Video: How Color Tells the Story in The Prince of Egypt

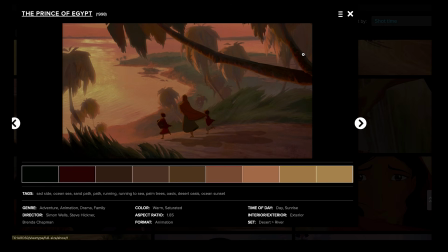[8:13]
I especially love looking at backgrounds like this and how, there's so many distinct shapes and simplified color choices that represent the mood of the whole scene, which is, the Egyptian soldiers are trying to kill all the newborns.
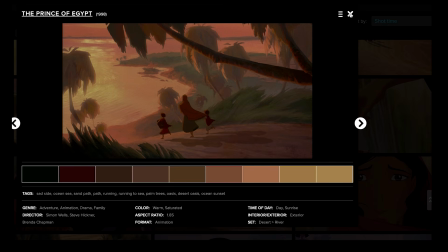[8:33]
She's trying to frantically save Moses and, put him in a basket so that he can hopefully get away safely.
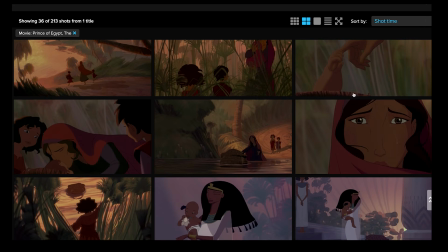[8:41]
And so we kind of get into these more greens and reds, kind of these complementary color schemes.
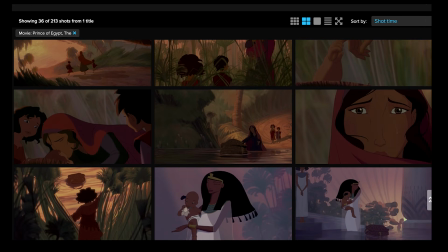[8:49]
And then when
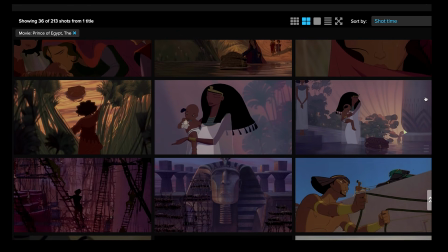[8:54]
the Egyptian, when Pharaoh, I guess his name is Pharaoh, I'm forgetting the name's wife, picks up baby Moses, we get into these pastel colors, right?
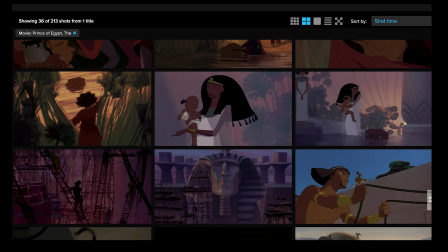[9:05]
And so I feel like with her world is really surrounded by these purples and yellows and kind of really soft pastel colors to kind of create that feeling of safety.
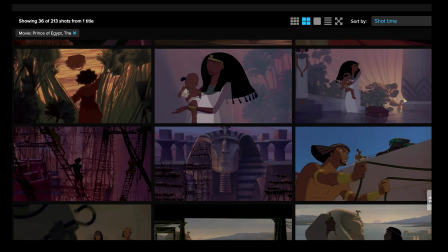[9:21]
And as we keep scrolling down,
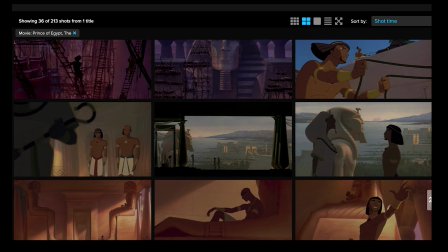[9:23]
we can see that as Ramesses and Moses grows up, they're, up to a little bit of mischief.
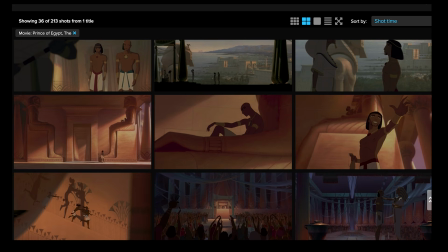[9:30]
And I just love these shots right here, which I'll be talking about, in part 2 of the video about the scale and the composition and all that.
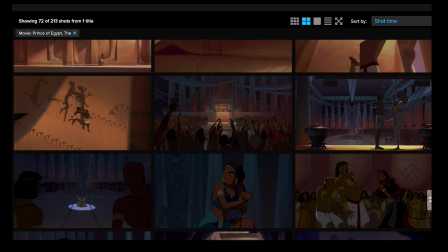[9:39]
But what's really interesting is that if you notice the color palette of,
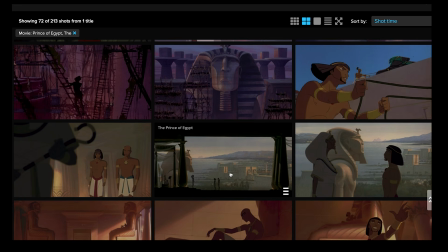[9:45]
the palace in these scenes versus later on, they're very different.
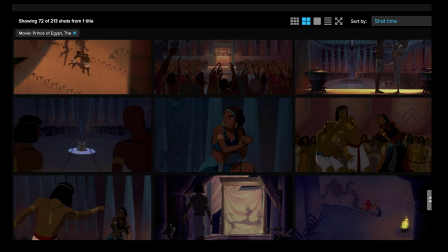[9:51]
And I'm going to see if I can bring those up and compare.
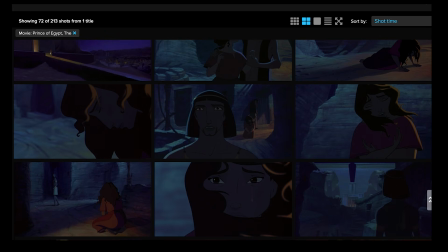[9:56]
But As we can see here, I love the use of the night scenes, right? And I love how the rim lighting on the characters it's very subtle. It's not overdone. It's gentle and just it's believable.
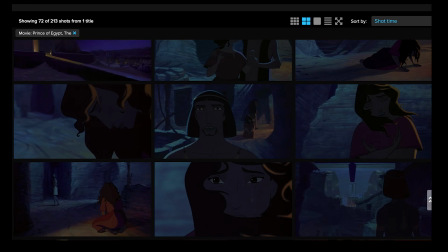[10:10]
And what I love about Prince of Egypt is the naturalistic lighting that it has, in my opinion. I think that's what makes it feel so much more real. Like, yes, the blues are pushed, but it's pushed to a point of believability.
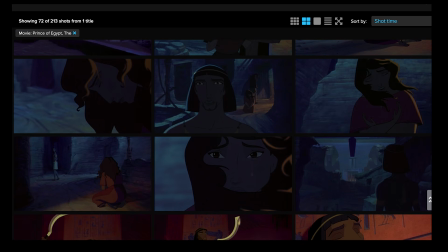[10:26]
And there's not a lot of extra light sources for the sake of being cinematic. Like, when they want to be dark, they can be dark, right?
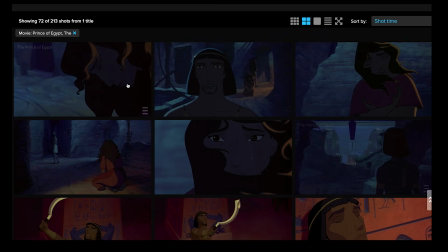[10:33]
Like, he's just a silhouette there, which is what I love. Like, there's shots where it's like, yeah, she's in shadow and she's in dark.
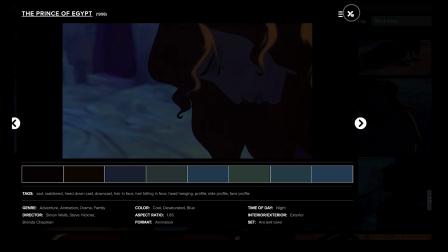[10:41]
She's a silhouette. And that's with, say with a little bit of rim light.
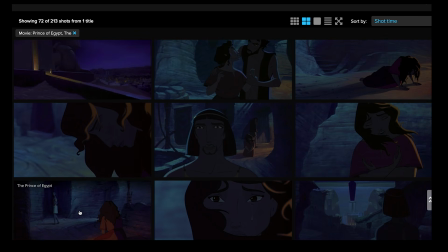[10:46]
And that's what's so beautiful. And here, for example, he's going into shadow.
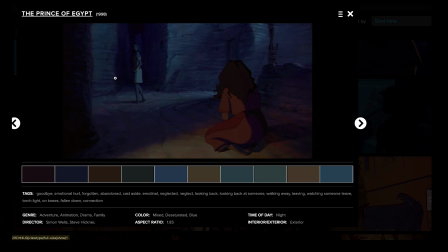[10:51]
And I just love how the left part of his body blends into the shadow, almost just melts in there, right?
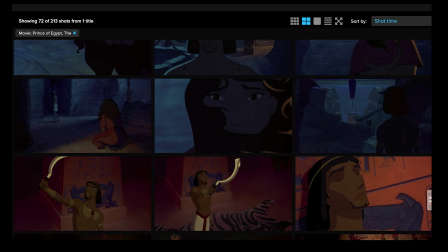[10:58]
He's starting to doubt his identity. Is he really a Prince of Egypt? Or is he something else?
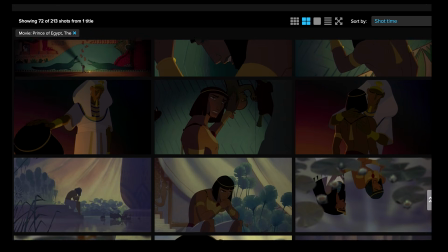[11:07]
And so as he discovers the truth about what Pharaoh did, killing the newborns,
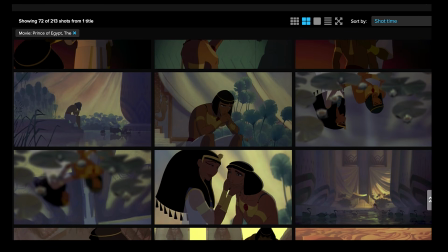[11:12]
he starts to doubt his identity and doubt if he really belongs where he thought he did.
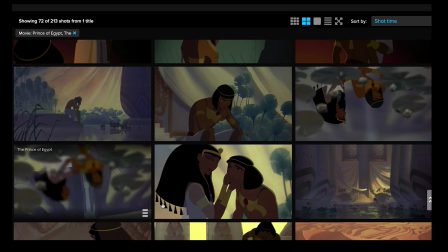[11:18]
Now we go back to those pastel colors with Pharaoh's wife, which I'm blanking out on her name. Should have done research before this. And, it kind of, I love this piece here.
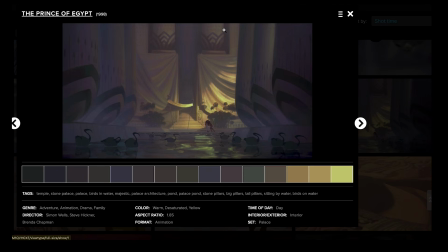[11:31]
It just kind of feels safe. It feels beautiful. But he's soon going to run away from all that, right?
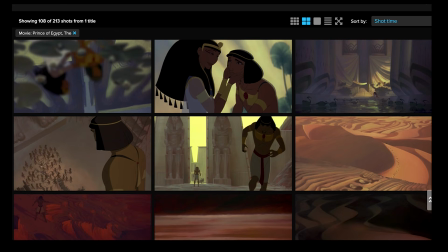[11:37]
Which you can see here. He's running away into the hot, hot desert.
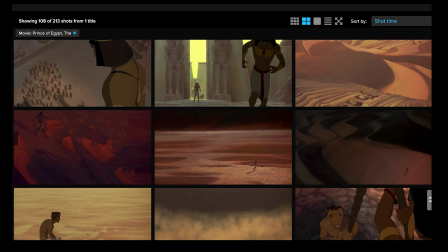[11:42]
Now, the desert palette is quite different from the beginning of the film, even though they're both hot environments, oppressive heat. We've kind of transitioned into these reds now,
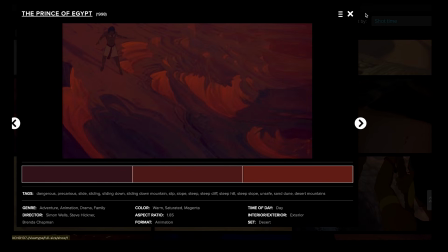[11:55]
these like really hot reds to really just emphasize the isolation,
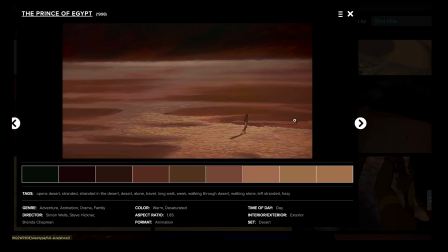[12:02]
lack of water. Look at that, just the composition and everything. You just feel that heat simply through the composition and the color, which I think is so cool.
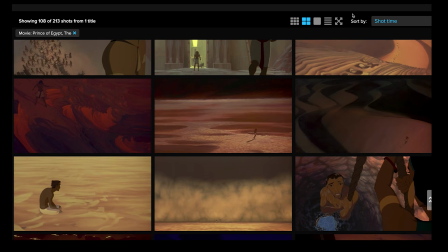[12:14]
And I know that a lot of the background supervisor, Paul Lassane, and Ron Lucas were going out to Death Valley and doing sketches and plein air paintings in that area to really capture the mood and feel of the desert landscape.
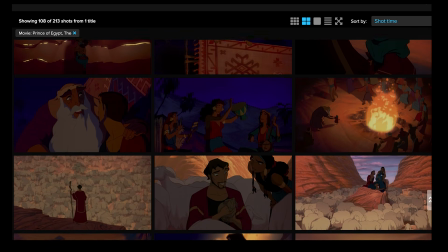[12:33]
And now here, Moses travels to Midian.
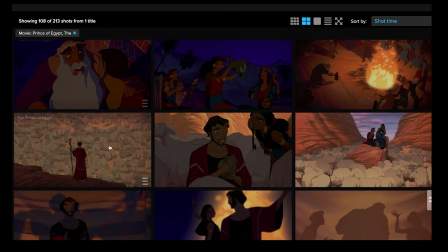[12:37]
This part, right, as he finds his new family, we kind of enter into a more neutral color palette.
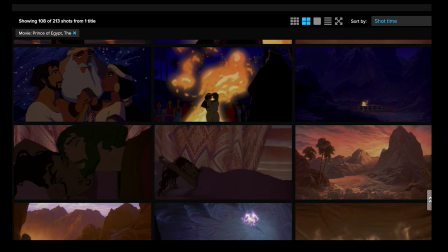[12:46]
There's a shot that I love, such as this shot right here.
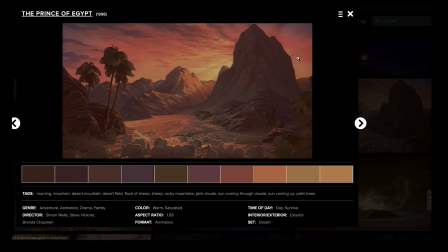[12:53]
There's still some reds, there's still some purples.
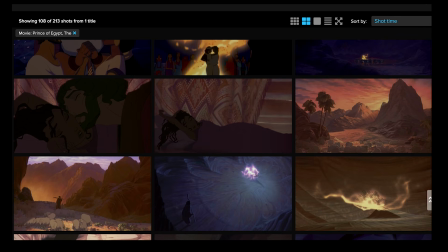[12:56]
It's kind of like an analogous color palette, but it feels very peaceful compared to when he meets the burning bush.
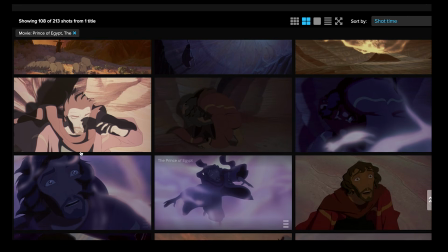[13:04]
Right now we have some distinct color palette coming in here, these purples as he's talking to God and hearing God's voice, telling him to go save his people.
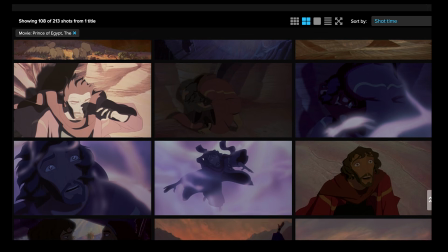[13:16]
And so we have a really beautiful, distinct color palette there. Now, as we enter into the
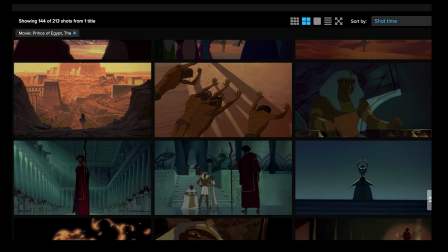[13:25]
confrontation between Ramesses and Moses, what I love is these shots right here.
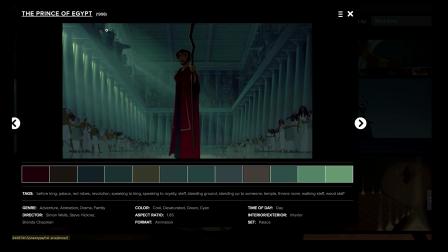[13:32]
The tealness of the palace is something that is not seen before.
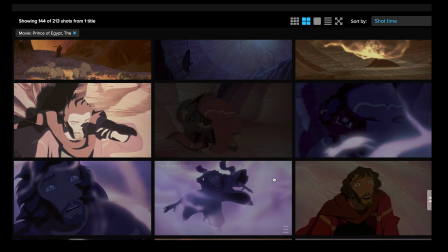[13:38]
So if you look at this and you scroll up to any of the other palace scenes,
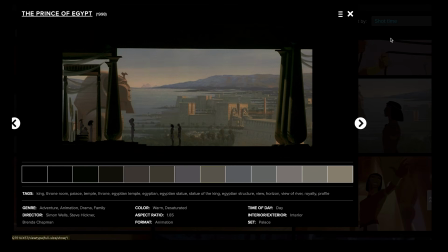[13:45]
much more neutral, I would say, not as pushed.
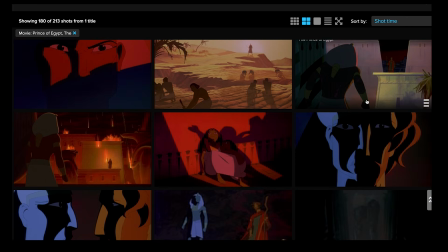[13:50]
And here the teal just makes it scrolled a little bit too far down.
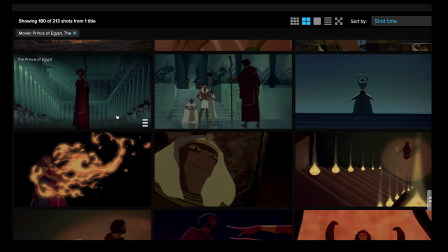[13:55]
The teal just makes it a little bit more somber. Like the relationship between them is not the same anymore.
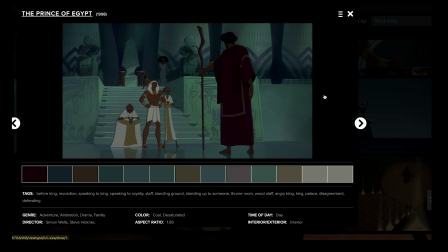[14:03]
It feels a little bit heavier, right? And like I said before, it's so cool because if you click on each film, so you can see the color swatches that are being used. And so if I click on this and I take a screenshot, I remember it, right?
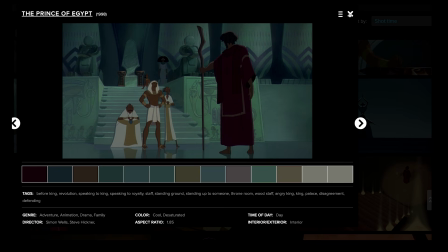[14:19]
Let's just take a moment to look at that. And then if I,
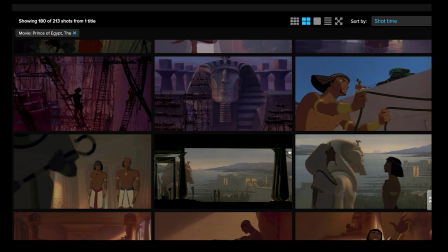[14:27]
scroll up and I click on something like this, you can see this is much more grays.
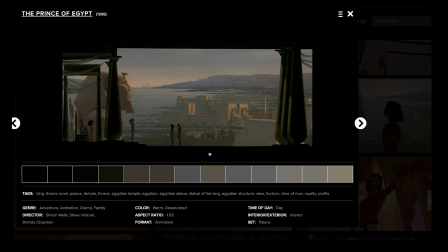[14:35]
There's so much more neutrals being used here.
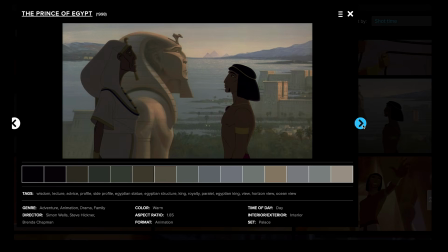[14:37]
And granted, yes, a lot of it is the outside scenario, but still, I think there's a big difference, compared to these warms as well.
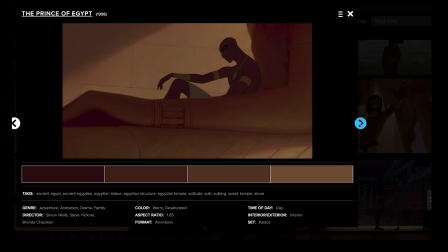[14:46]
This is a big difference from those teal color palettes that we just saw.
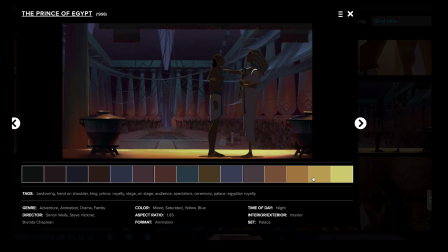[14:53]
Even this is quite different, a lot more colorful. We have reds representing the festivity, really beautiful, cooler ambient light on the pillars, warm yellow light.
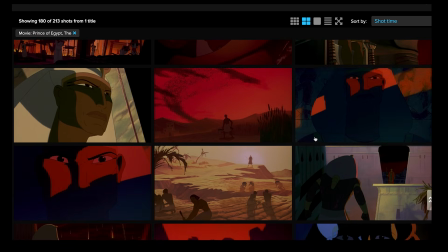[15:05]
None of these colors are really existent right here, right?
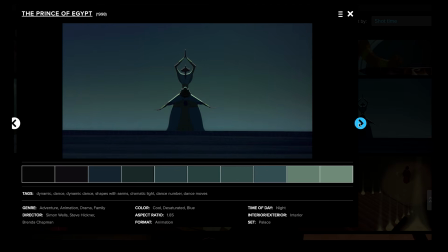[15:11]
It's just very much these muted teals. And as we keep going forward, I'm gonna kind of scroll through like this.
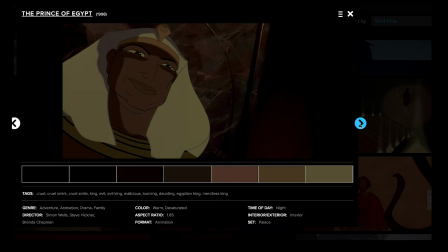[15:21]
Now, the plagues are gonna come onto Egypt, right? Because Ramesses is not agreeing to let the people of Moses go.
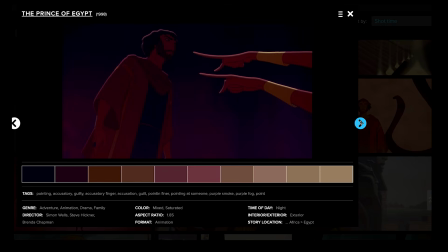[15:32]
So you can see the color palette is slowly intensifying, right?
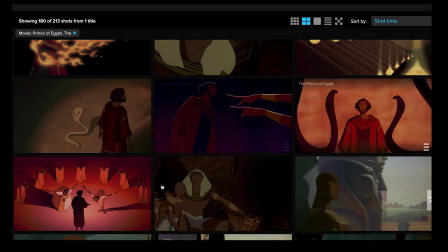[15:41]
And what's really interesting is especially here, right?
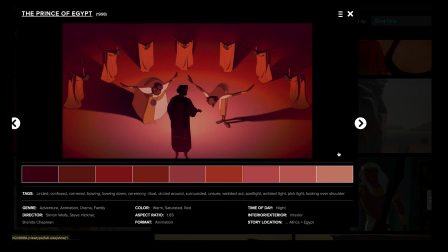[15:46]
Really, really use of these saturated reds that haven't been used before, and very much theatrical as well.
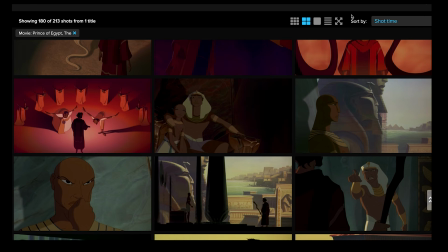[15:54]
It's very pushed. But what I love about Prince of Egypt is that the colors are pushed with intention. They're not just randomly pushed in different places because it's like, oh, I don't know, it's cool to use a saturated red. Feels pretty. Let's just use it here. Or it's cool to use a saturated blue. Let's just use it there.